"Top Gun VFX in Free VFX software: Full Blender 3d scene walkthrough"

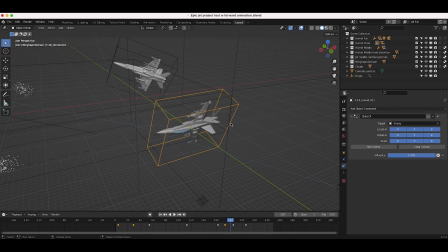241s
And the scene could have worked out without actually animating the jets on the x-axis, but since we had particle systems in play, we actually needed there to be movement along that axis as well in order to get the particles to act correctly.
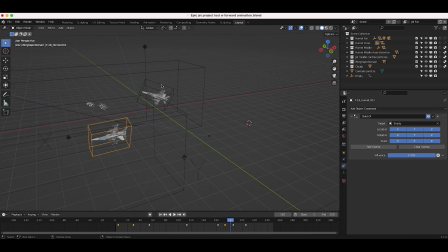254s
So I've applied these child of constraints to pretty much our entire scene here, including the camera itself. So you can see when I select the camera here and apply this constraint, it stays with the jets over the course of their movement over the x-axis.
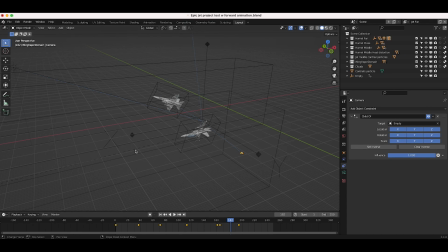269s
So this is the way I animated this scene. Pretty simple animation, just on the x-axis and then the rotation of the jets as well. And then of course I had to refine when the jets turned off after the 3rd jet kind of goes in between them. So anyways, I'll go ahead and enable this child of constraint here and continue this process.
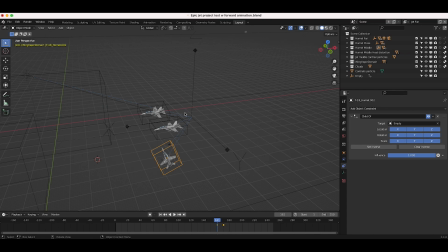287s
The next thing I did once I was satisfied with the animation was start lighting and adding an environment to our scene. Now the environment for the scene is very simple. I just used a basic HDRI from HDRI Hub, and you can see it here in the world settings. And if I just zoom in to one of our jets here and go to rendered view,
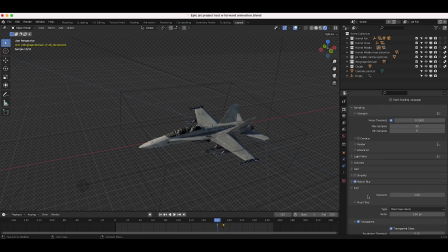305s
and then under the render properties tab, I'll turn the transparent option off.
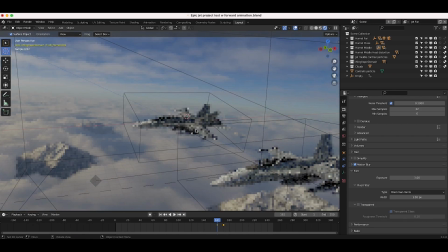310s
You can see that we just have this basic HDRI that's adding a nice background and environment for our jet.
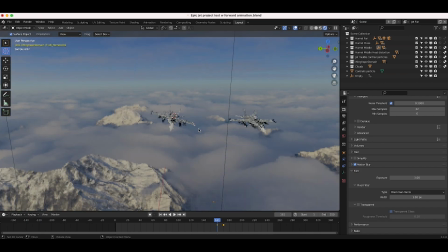316s
So as our camera moves through space, the environment moves as well.
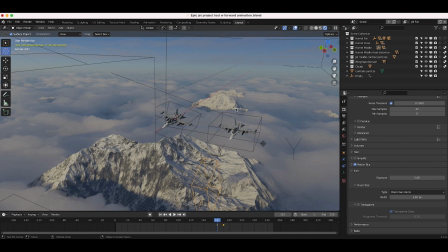320s
And even though this HDRI is only really moving with the rotation of our camera, since our jets are so high up, the parallax that would be there is very minimal,
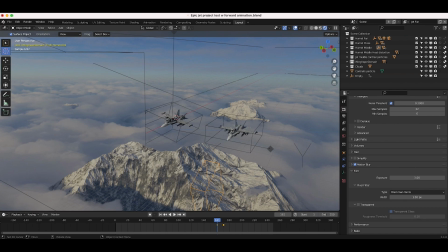329s
so we can actually get away with just using an HDRI for this kind of effect versus creating a reprojection or a CG environment
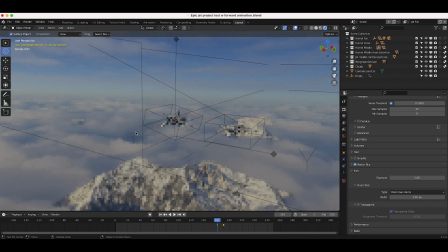336s
by itself. So this is a super simple way you can create some jet flyover shots.
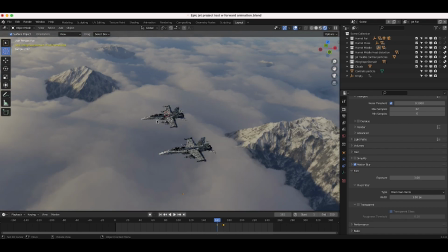341s
Another thing I've done to light these jets realistically in accordance with our HDRI,
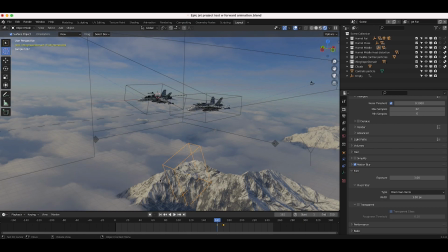346s
you can see kind of in the background here how the mountains are being lit kind of from the left side here.
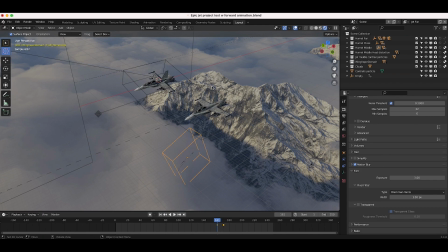352s
You can see that, you know, if we look closely, that the sun is kind of coming from the left, and you can actually see exactly where the sun is off in this direction.
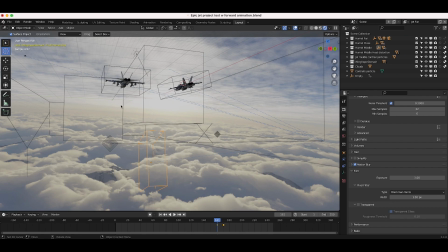360s
But I wanted there to actually be a little bit more harsh lighting on the jets themselves.
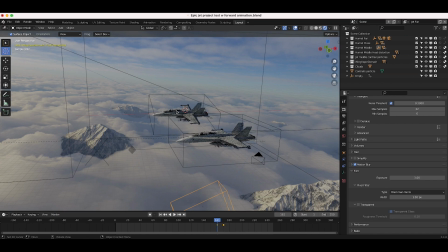365s
So all I've done to kind of accent the way the jets are being lit and to match them to our HDRI environmental background is I've just added this basic
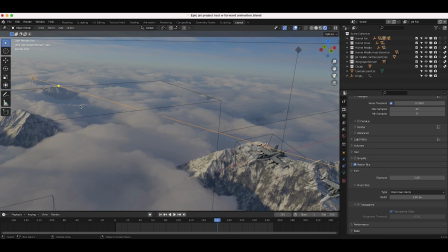375s
sun lamp here, which as you can see is lighting our jets from a similar direction as the mountains are being lit in the background. So that is how I lit the jets. Very simple setup, just an HDRI plus a sun lamp to accent the jets and give them a little bit more shape.
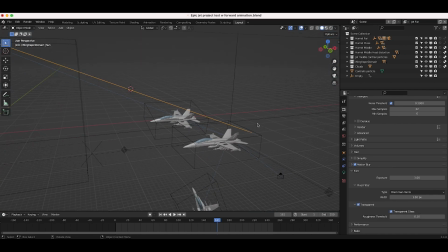390s
So after animating the jets and creating the basic environment and lighting, I added a few particle systems to bring the jets into the scene a bit better. The first particle system I added was for the middle jet here that flies through the middle of our other two jets. And you can see if I just select our missiles here and go to our particle system tab,
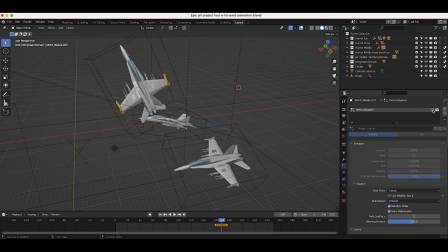410s
you can see I have a particle system here, and I'll go ahead and enable it. And I'll go ahead and go to this view layer as well. And what I've done here is I've attached a basic particle system to either side of our wing here to create some basic contrails.
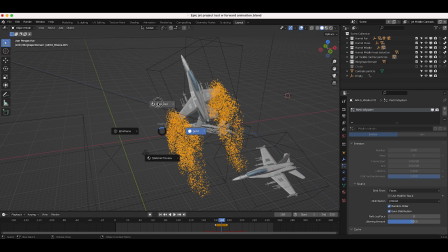422s
So you can see that if I go to rendered view, you can see what we're getting here.
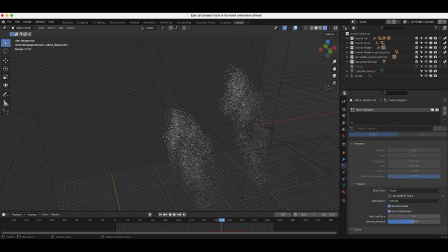427s
And all I've done is created a basic particle system on each edge of our wing. And then I've instanced a volumetric icosphere that is very small on each of the particles in the particle system. Now it might not look like contrails right now because it's very sharp, but you'll see that once we composite this view layer on top of everything,
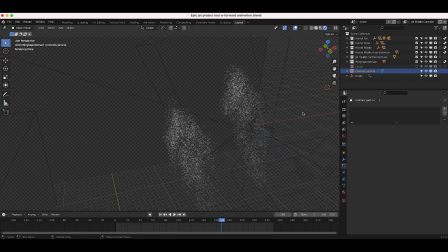444s
we add some blur to it, and it actually works pretty nicely to create kind of a contrail effect. And using particle systems like this is one way you can create these kind of volumetric effects without actually simulating something, which can often take a lot of time. So sometimes you need to simulate something to make it more realistic if it's a really close shot.
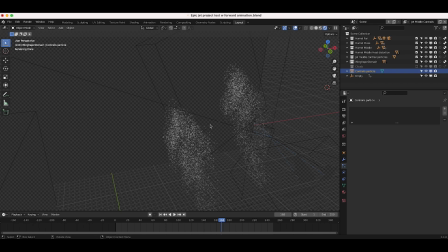462s
For example, a little bit later in this scene, we have the actual jet vapor contrails, which we actually simulate.
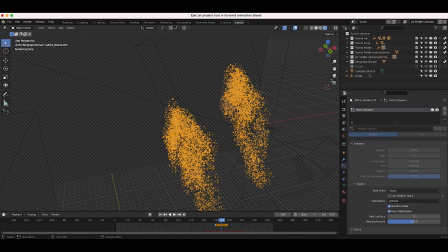468s
But in this case, for the contrails, we just used a basic particle system and instanced a volumetric contrails particle with a simple volumetric shader on it. And I actually have a tutorial on this effect as well, so I'll put a link to that in the description below.
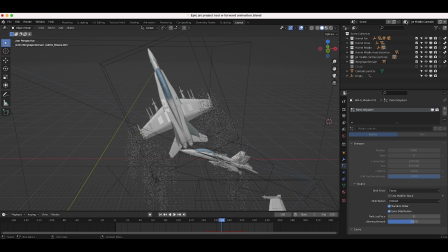481s
In addition to these contrail particles, I've also added some heat distortion particles.